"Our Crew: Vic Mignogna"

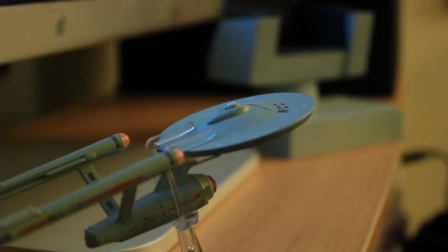Star Trek Continues has allowed me to do a lot of things in production that I've always loved,
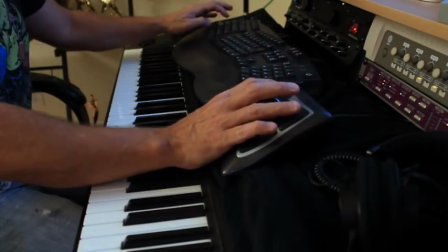whether it's acting or directing or writing or prop building or painting sets, editing episodes, sound design, but I love music, I think, most of all. The music for Star Trek Continues is an extremely important thing because the original series of Star Trek was, I mean the music was very much a part of the style and the feel of the show and it immediately conjures up the mood of the original series. So it was always my intention to use the original series music, but you have to be able to alter it and customize it to match your particular story. It's a lot more complicated than just like taking a track from the original series and dropping it in.
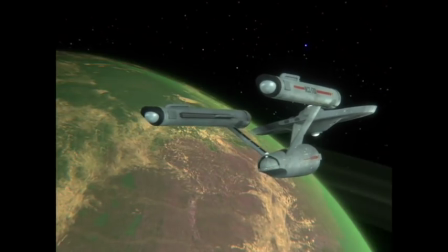You have to know what kind of mood you want to create and and what track will fit that mood best but even more than that what if the track doesn't fit what if it's too short or too long or weird things happen in the middle here's an example this is an original music
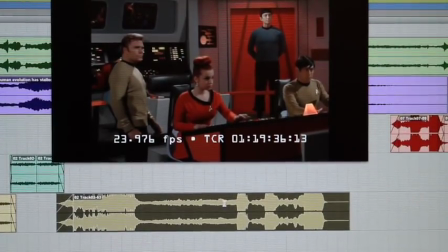cue from the Enterprise incident and you can see how it plays naturally
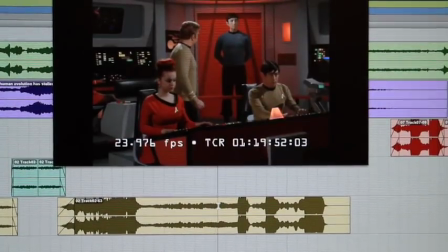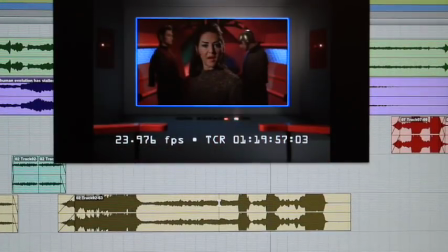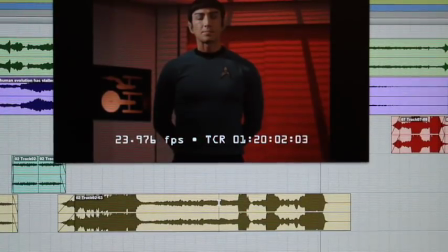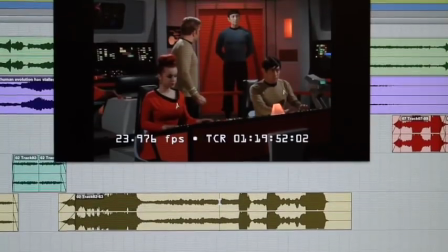So it doesn't quite fit.
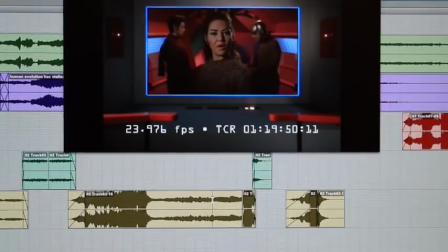So I'll go in and cut it up and even play in something original and spread it out so it doesn't stomp on anyone's lines and times out perfectly with what we're doing.
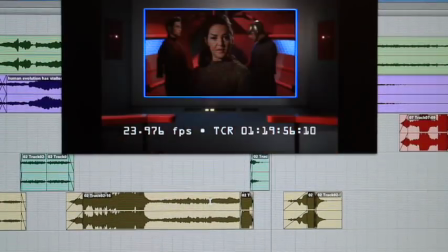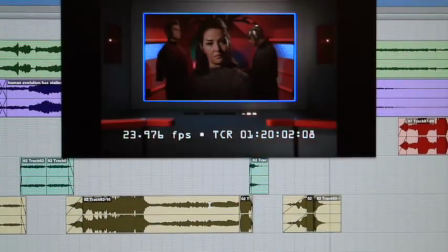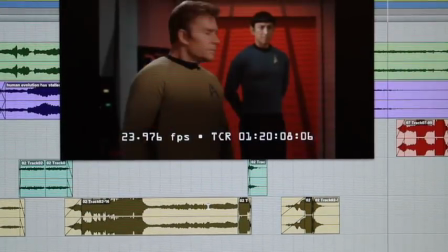I really love taking an original piece from the original series and then creating something new. For instance, in episode 10, there's a scene at the beginning with Spock and McKenna.
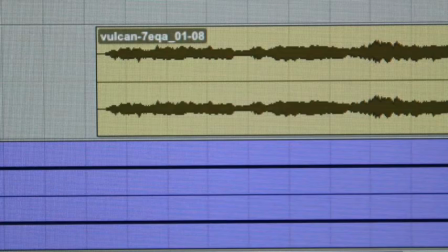Well, I wanted to use the Vulcan theme somewhere in our series, and this seemed like the perfect and the last opportunity to do it. But the problem was that the Vulcan theme is only so long, and the scene is two to three times longer.
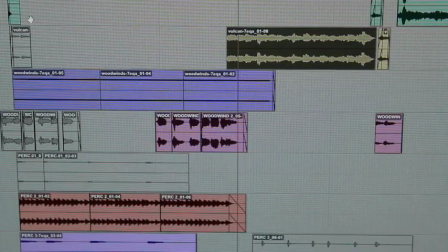I'm sure you recognize that. But it's not long enough for the scene, So,
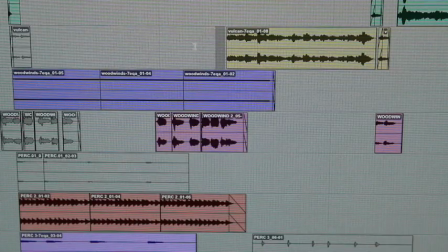I've gone back this whole opening section here, and I've created something original.
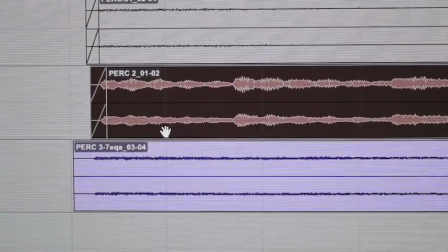This track is the vibraphone.
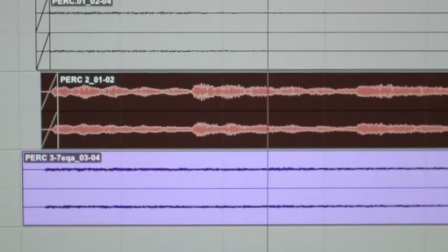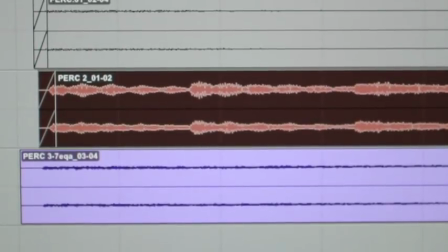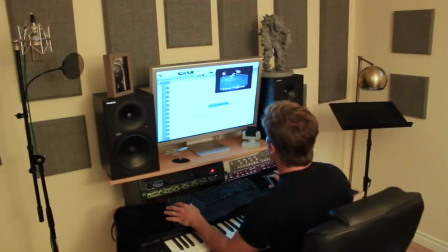And then you add the gong.
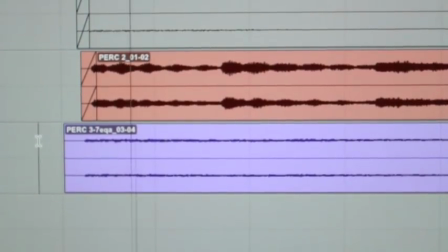And then, there's a very slight drone going underneath of this whole piece.
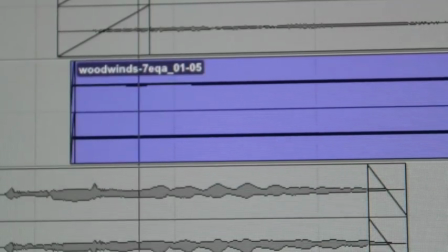I have a wonderful orchestra library called Vienna Symphonic Library.
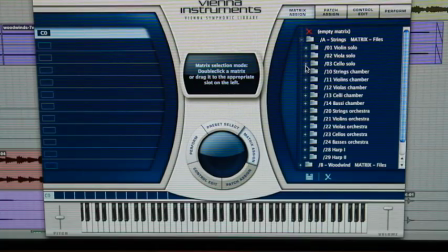and I will go to my strings cello solo and then I will load a
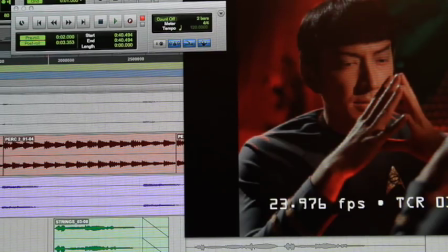performance solo cello and then I'll work out the melody and
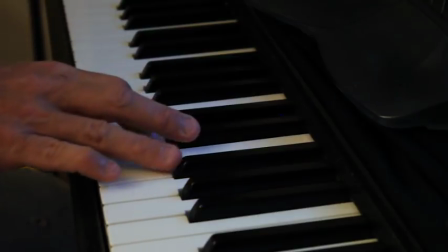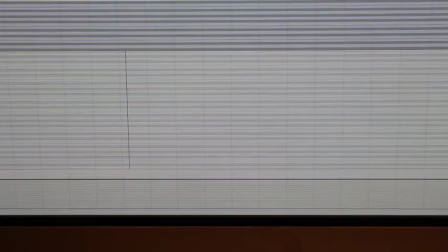then I'll record it in MIDI then